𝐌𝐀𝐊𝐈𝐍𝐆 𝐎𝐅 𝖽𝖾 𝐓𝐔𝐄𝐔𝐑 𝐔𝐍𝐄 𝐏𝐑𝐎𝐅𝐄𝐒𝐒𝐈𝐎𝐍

Bonjour à toutes et à tous. Dans cette vidéo, je vais vous expliquer comment j'ai procédé pour les effets et l'étalonnage. Vous découvrez également une scène alternative ainsi que le tournage de la scène du yoga. C'est parti !
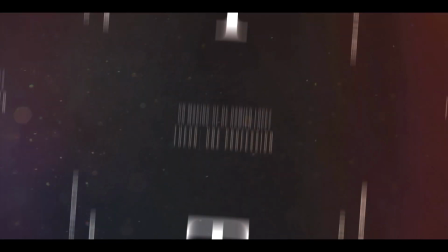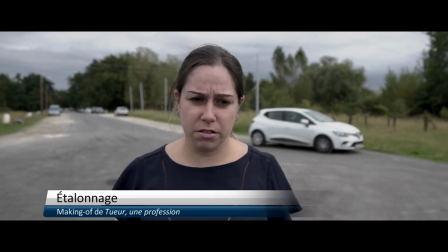[0:19]
Dans cette première partie sur l'étalonnage, je ne vais pas trop rentrer dans les détails. Je vais juste survoler le travail que j'ai effectué.
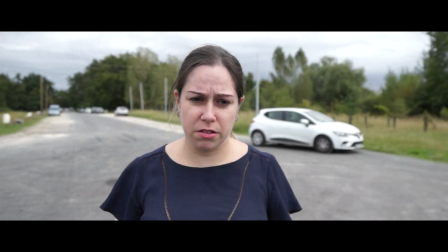[0:25]
Vous pouvez voir qu'au niveau du tournage, l'image était beaucoup plus lumineuse et que les couleurs étaient plus intenses, surtout au niveau des lèvres de l'actrice.
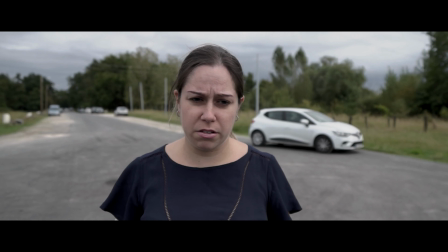[0:32]
J'ai dû baisser l'intensité lumineuse ainsi que sa saturation. pour coller au style visuel sombre et réaliste du court-métrage.
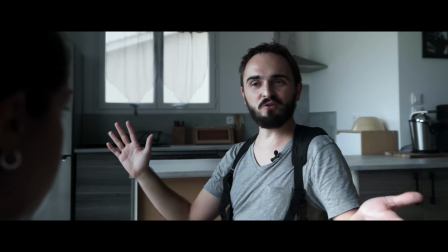[0:41]
Dans cette scène d'intérieur, j'ai dû retravailler l'éclairage du personnage puisque la meilleure prise au final était en fin de journée.
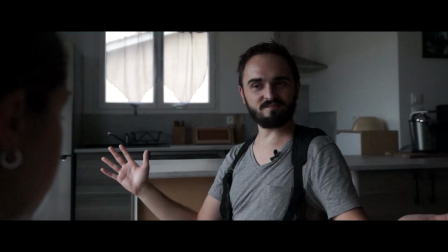[0:47]
Vous pouvez voir que l'image était assez sombre et que la lumière était naturelle. J'avais également un problème de grain que j'ai essayé d'atténuer au maximum.
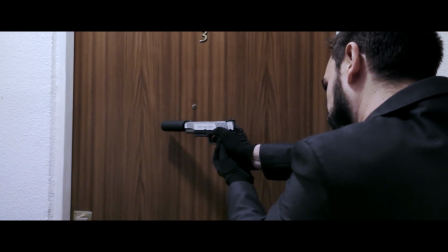[0:56]
Passons maintenant au trucage et effet. Je vous ai sélectionné cette scène-là car il y en avait plusieurs. Tout d'abord, je devais effacer des inscriptions présentes sur la porte. Vous remarquez également que sur les images originales, il y avait une lumière jaune-oranger, que j'ai dû grandement atténuer.
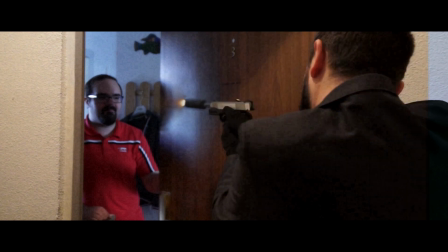[1:13]
Lorsque le tueur utilisait son colt, j'ai inséré tout d'abord un flash miné. Ensuite, la déflagration, ainsi que la douille qui tombait de l'arme. Tous ces détails étaient importants pour être le plus crédible possible.
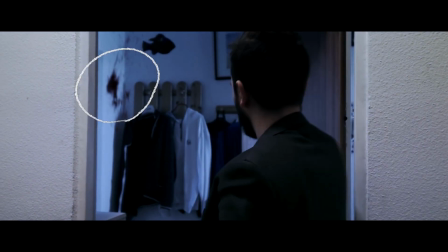[1:28]
Le dernier effet est la tâche sur le mur. Logique, il vient de se prendre une balle en pleine tête. Petit détail amusant, si vous le remarquez bien, le sang coule le long du mur Dernière chose, comme le tueur refermait la porte,
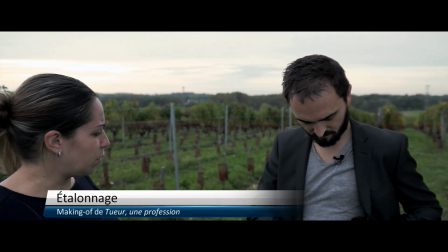[1:40]
j'ai dû créer un masque pour l'attache de sang Je termine la partie d'étalonnage avec la scène des vignes qui se trouve à la fin du court-métrage et
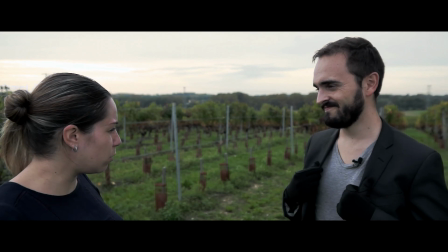[1:47]
en temporalité, en fin de journée Alors pourquoi ?
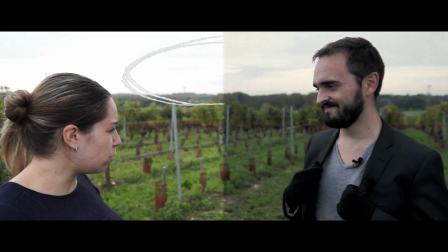[1:50]
Vous pouvez le voir, au niveau du tournage, ça ne faisait pas très fin de journée J'ai décidé au niveau du ciel d'accentuer cet effet de coucher de soleil
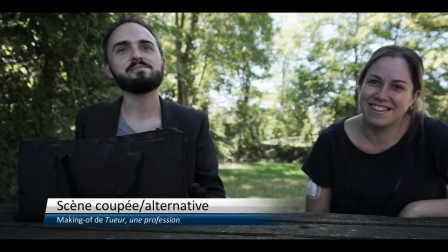[1:59]
Voici une scène alternative que j'ai réécrite et retournée, ce qui a donné lieu à la scène des vignes.
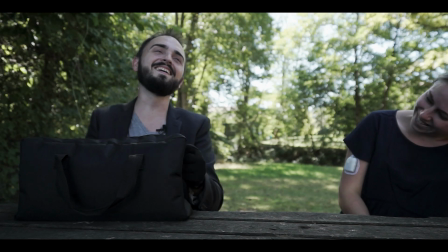[2:05]
J'ai préféré faire ça car nous n'étions pas dedans et n'avions pas suffisamment répété cette scène. On a essayé de la tourner plusieurs fois mais cela ne fonctionnait toujours pas.
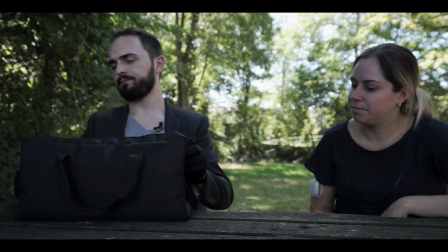[2:12]
Ce que vous allez entendre tout le long de la scène, c'était un bruit d'un ruisseau qui était trop présent.
Ah, le meilleur moment de la journée.
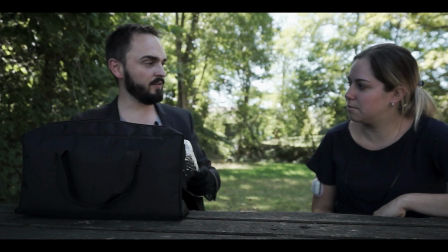[2:19] Un petit sandwich. Vous n'avez pas faim ? Pas vraiment. Ah, moins un petit peu quand même.
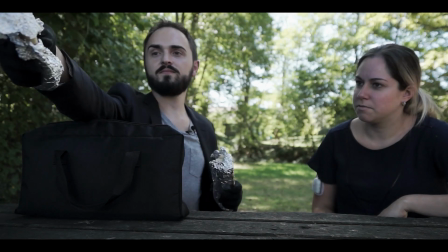[2:23] Ah, la bonne herbe. Ah, je vous remercie.
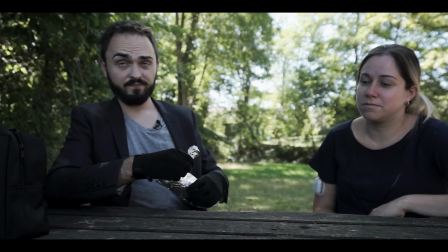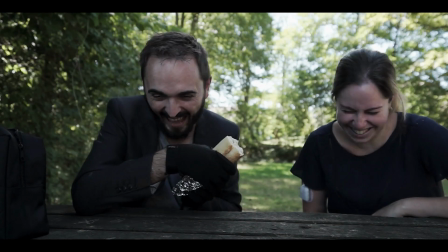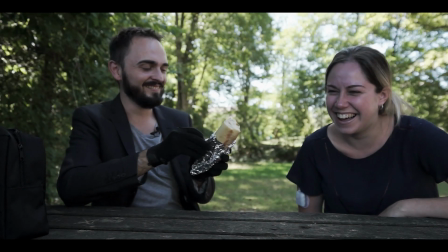[2:39]
C'était comme ça à chaque prise, fouir sur fouir, c'était devenu impossible, il faut dire qu'on a quand même bien rigolé.
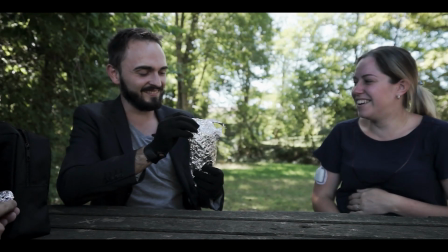[2:46]
Passons à la dernière partie de ce making of, le tournage de la scène du jogger.
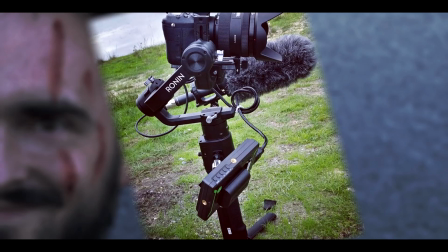[2:51]
Pour la partie vidéo, j'ai tourné avec un reflex Sony A77 ainsi qu'un Ron 1S pour la stabilisation.
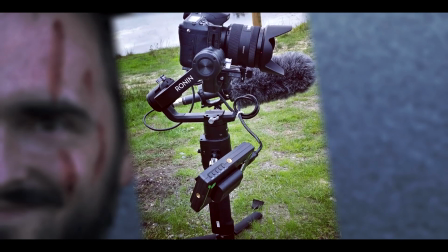[2:57]
Je tiens à vous préciser que les images qui vont suivre ont été captées via un téléphone portable.
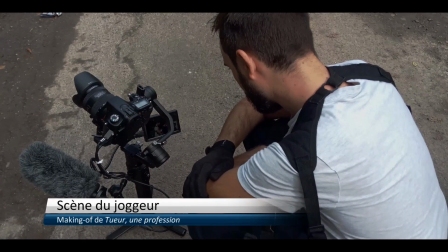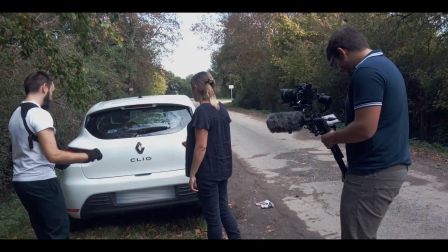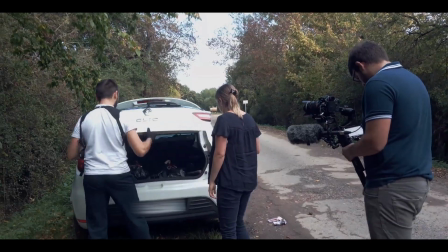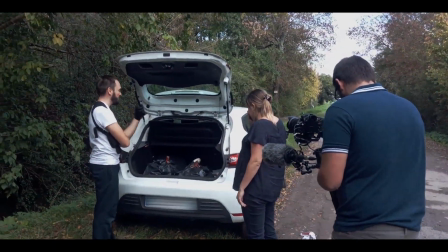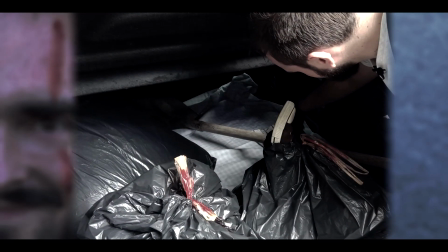[3:31]
J'en profite pour montrer d'un peu plus près le coffre de notre cher tueur, voyez les tâches de sang mais surtout la fameuse chuchote jugger qui dépasse.
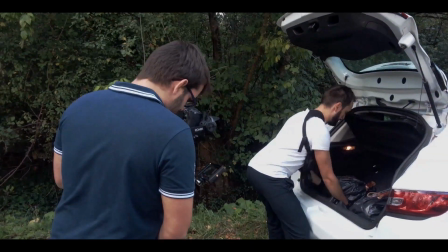[3:39] Vous allez m'aider, prenez moi cette pelle, je m'occupe de notre ami le jugger.
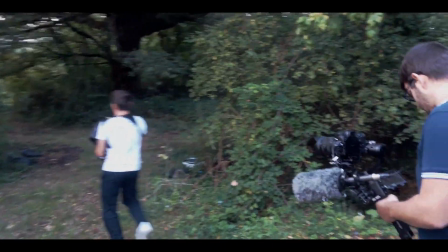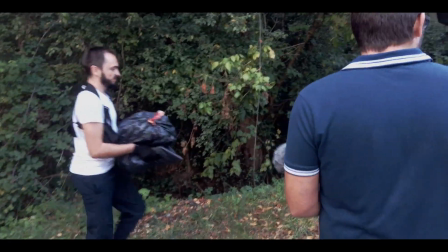[3:52] On fait l'appel ? On peut poser la caméra en attendant.
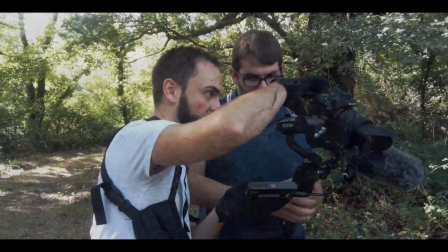[3:59] C'est une bonne chose de fait. Je pense que c'est mieux quand je fais.
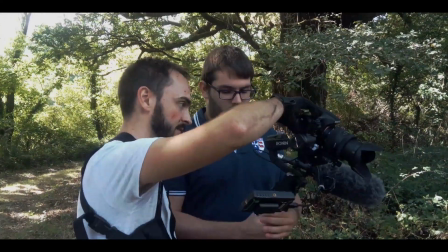[4:06] Mais vers à partir de 2 minutes c'est mieux.